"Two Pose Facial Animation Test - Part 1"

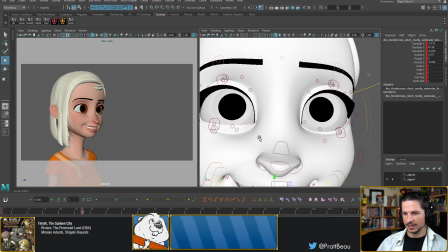76:52 Let's kind of reduce that exaggeration. Okay.
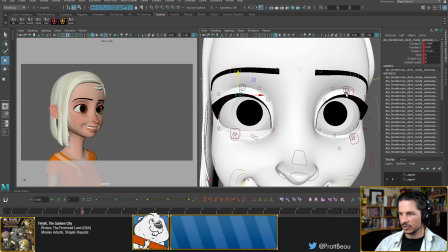77:02 Now, another thing you can actually do, if you're having trouble posing the eyes, which is kind of what's happening here,
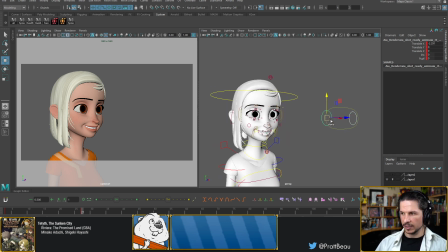77:12 certain rigs, this one included, the eyes are very big. If you tone them down just a little bit, so it's changing the iris size, don't go too far, but just bring them down a little bit.
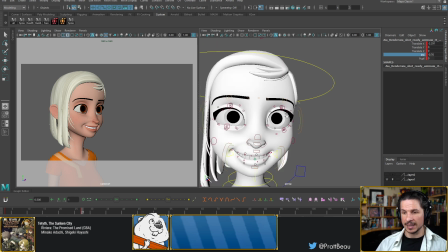77:25 What that gives you is more room to act with the eyes and actually kind of have them
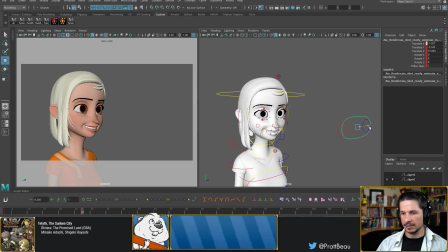77:35 basically have more white around the eyes so we can see more expression.
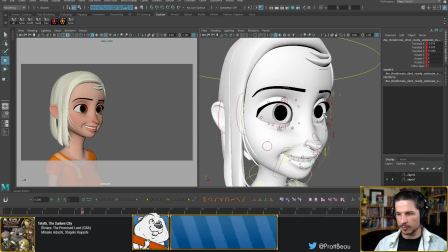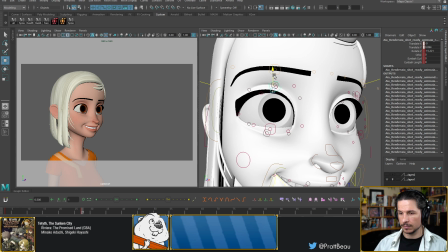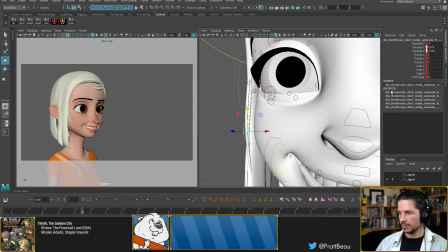77:56 Let's push that up here, puff that cheek a little bit more. Okay. Eyes definitely smile too. Yes, if you don't push this the smile into the eye,
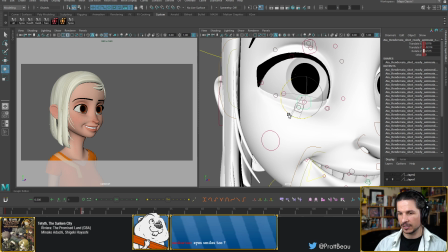78:12 your smile is gonna look creepy and horrible. Which you saw when I reset the eyes, it just looked so wrong, and that was because the rest of the face wasn't going, or the smile wasn't going into the rest of the face,
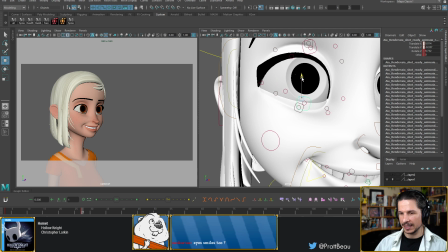78:34 which tends to make a character look very, very strange.
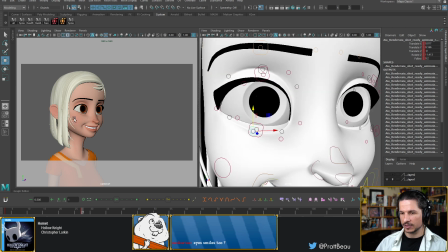78:43 Okay. So I'm trying to avoid looking at the brows right now,
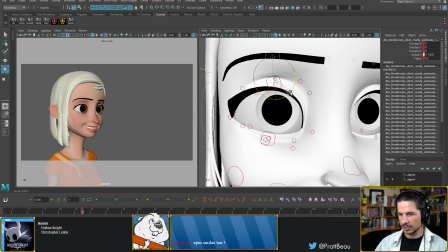78:50 just because I want to shape the eyes first.
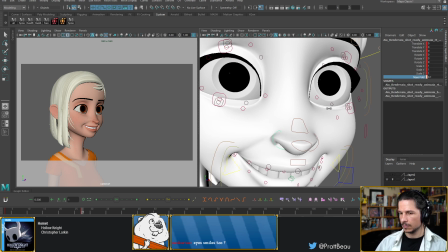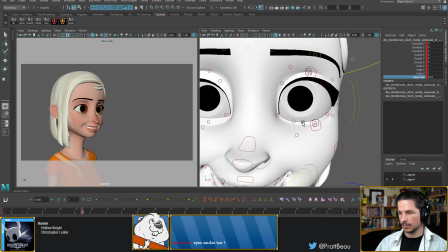79:09 Okay. Let's get this one in here.
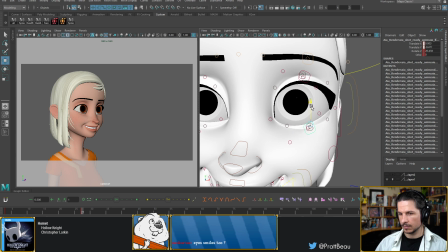Bring that lower lid up.
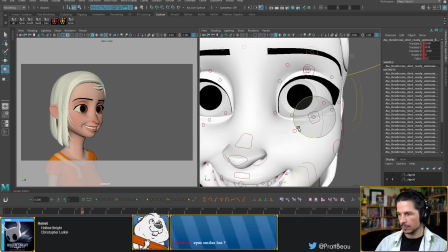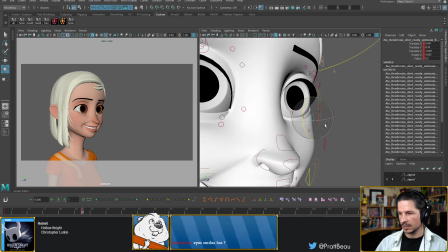79:33 Yeah, that's looking better. Now, one thing I'm noticing is the cheek isn't quite as... that's why it reset. So I can puff that up here. I can also scale it on this rig.
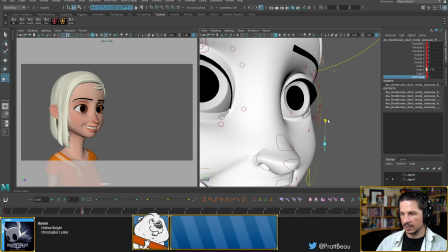79:48 So if it's not quite in the right position, I can scale that cheek up a bit and try to move that so we get that nice cheek portion right there.
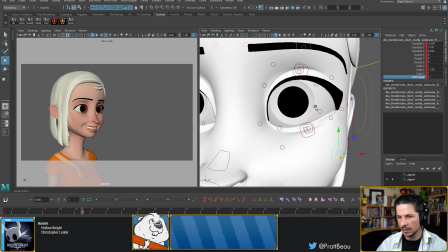80:09 Okay. That's getting there.
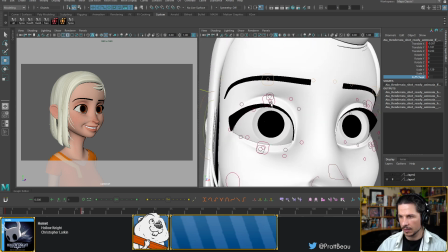Let's tone this down a little bit. Reduce that curve. I think I know what's going on. The eye corners are not going high enough.
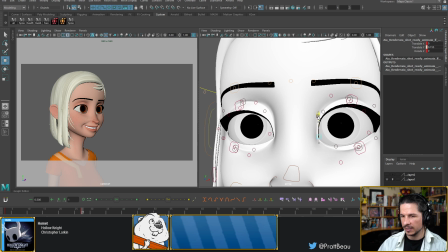80:38 The corners of the eye add a surprising amount of detail to an expression.
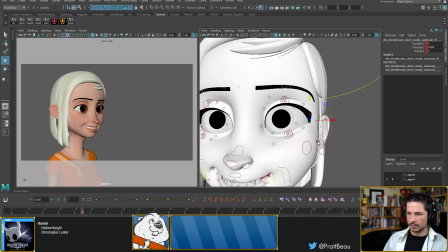80:44 And if you don't push them enough, expressions can look very strange.
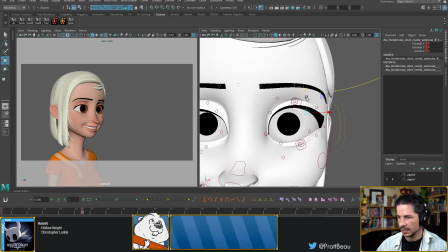80:52 Okay, now this eye, this side needs to come down.
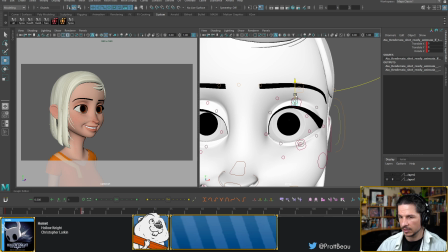80:57 So we can shape the direction of where she's looking ever so slightly.
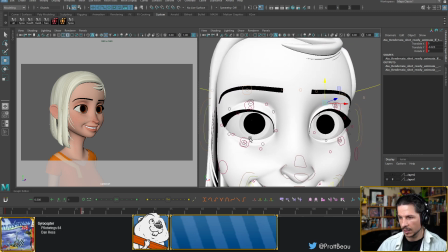81:10 Okay.
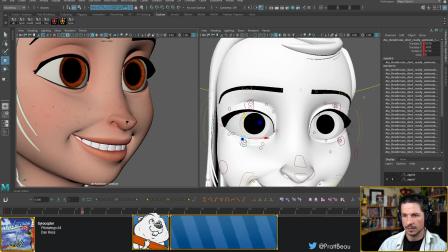81:18 So let's see how it looks, just the eyes without the brows.
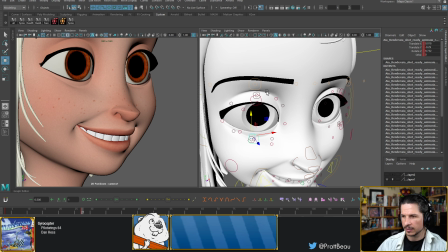81:29 That's not bad. Not great, but getting there.
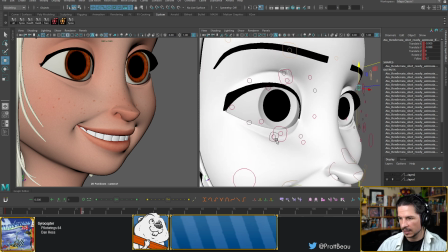81:38 I think the problem is that this eye is looking a little tired. So let's kind of bring that up a little bit more so there's less bottom eyelid that we see.
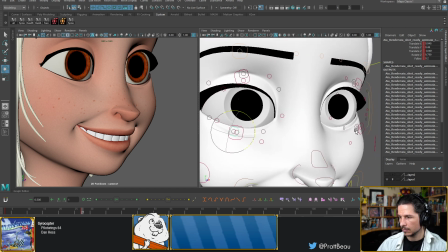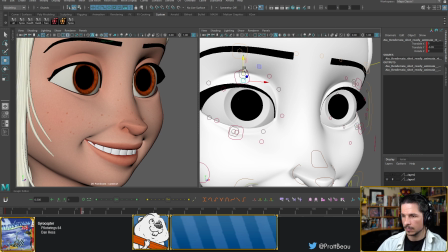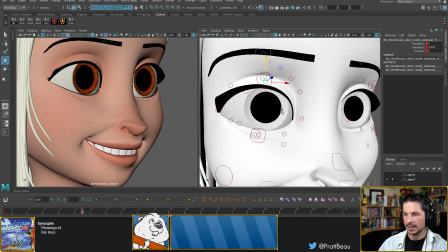82:05 And this is where you could take a long time shaping eyes. Eyes especially add so much to a character. You don't want to rush this point.
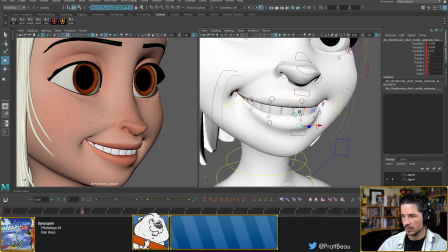82:23 Okay. Let's see if I can push this bottom lip just a little bit more. We get rounder shape right there. Oh, and I think,
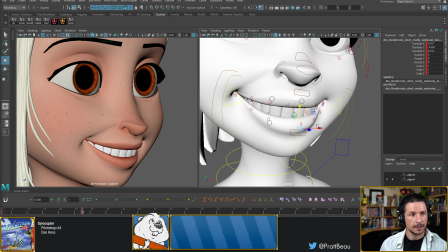82:39 is my stream still going? Looks like it broke down. Let me double check something here. Hopefully you guys can still see me and hear me. Let me refresh.
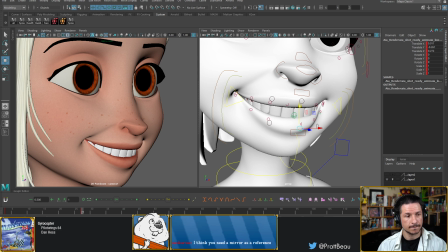Okay. We should be going.
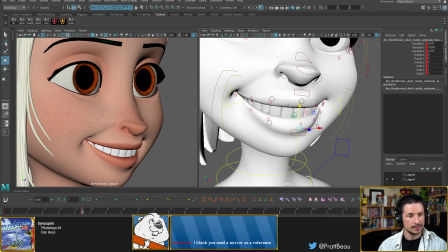83:17 Okay. I think we're still live, barely.
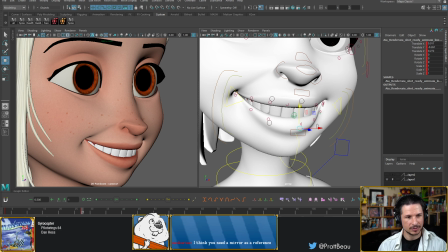83:30 Yeah, weird. My connection is showing like it's supposed to be working, but looking at my stream, I'm in step mode. And Orochima, thank you so much for the follow. Let me double check something here.
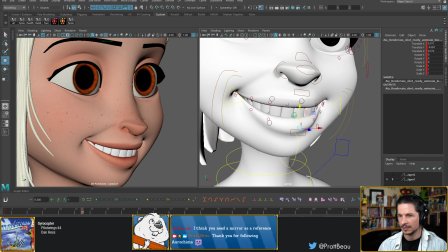83:51 I know what it is about this smile. I know what's making it feel weird. Okay. So what's making it feel weird is my camera.
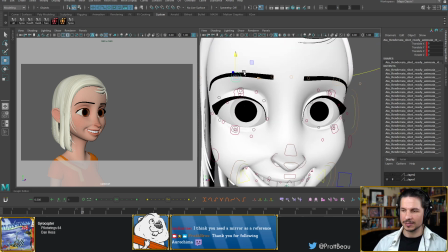84:03 It's not the pose itself, which, to be fair, the pose is not nearly finished. But this is something that
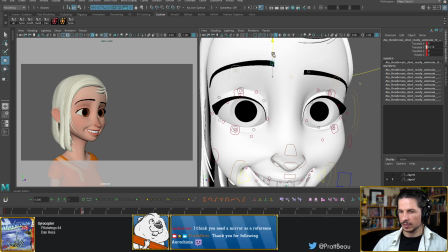84:20 we definitely have to watch out for when we are posing a character, is that the camera is not fighting us. And right now, my camera is definitely fighting me.
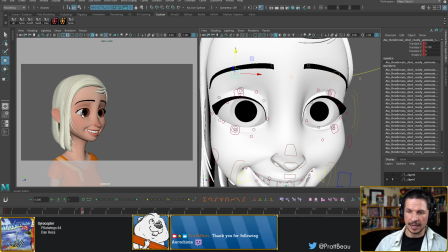84:36 The reason being, the eyes are about the same size. And you can see, as soon as I go here, suddenly that feels a little bit more appealing than where I was before.
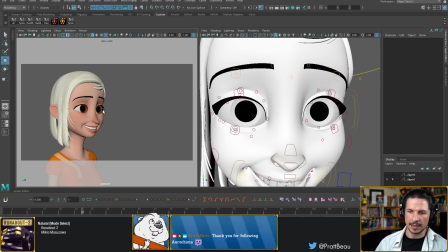84:50 Now, the reason this is happening is because of the silhouette of the face.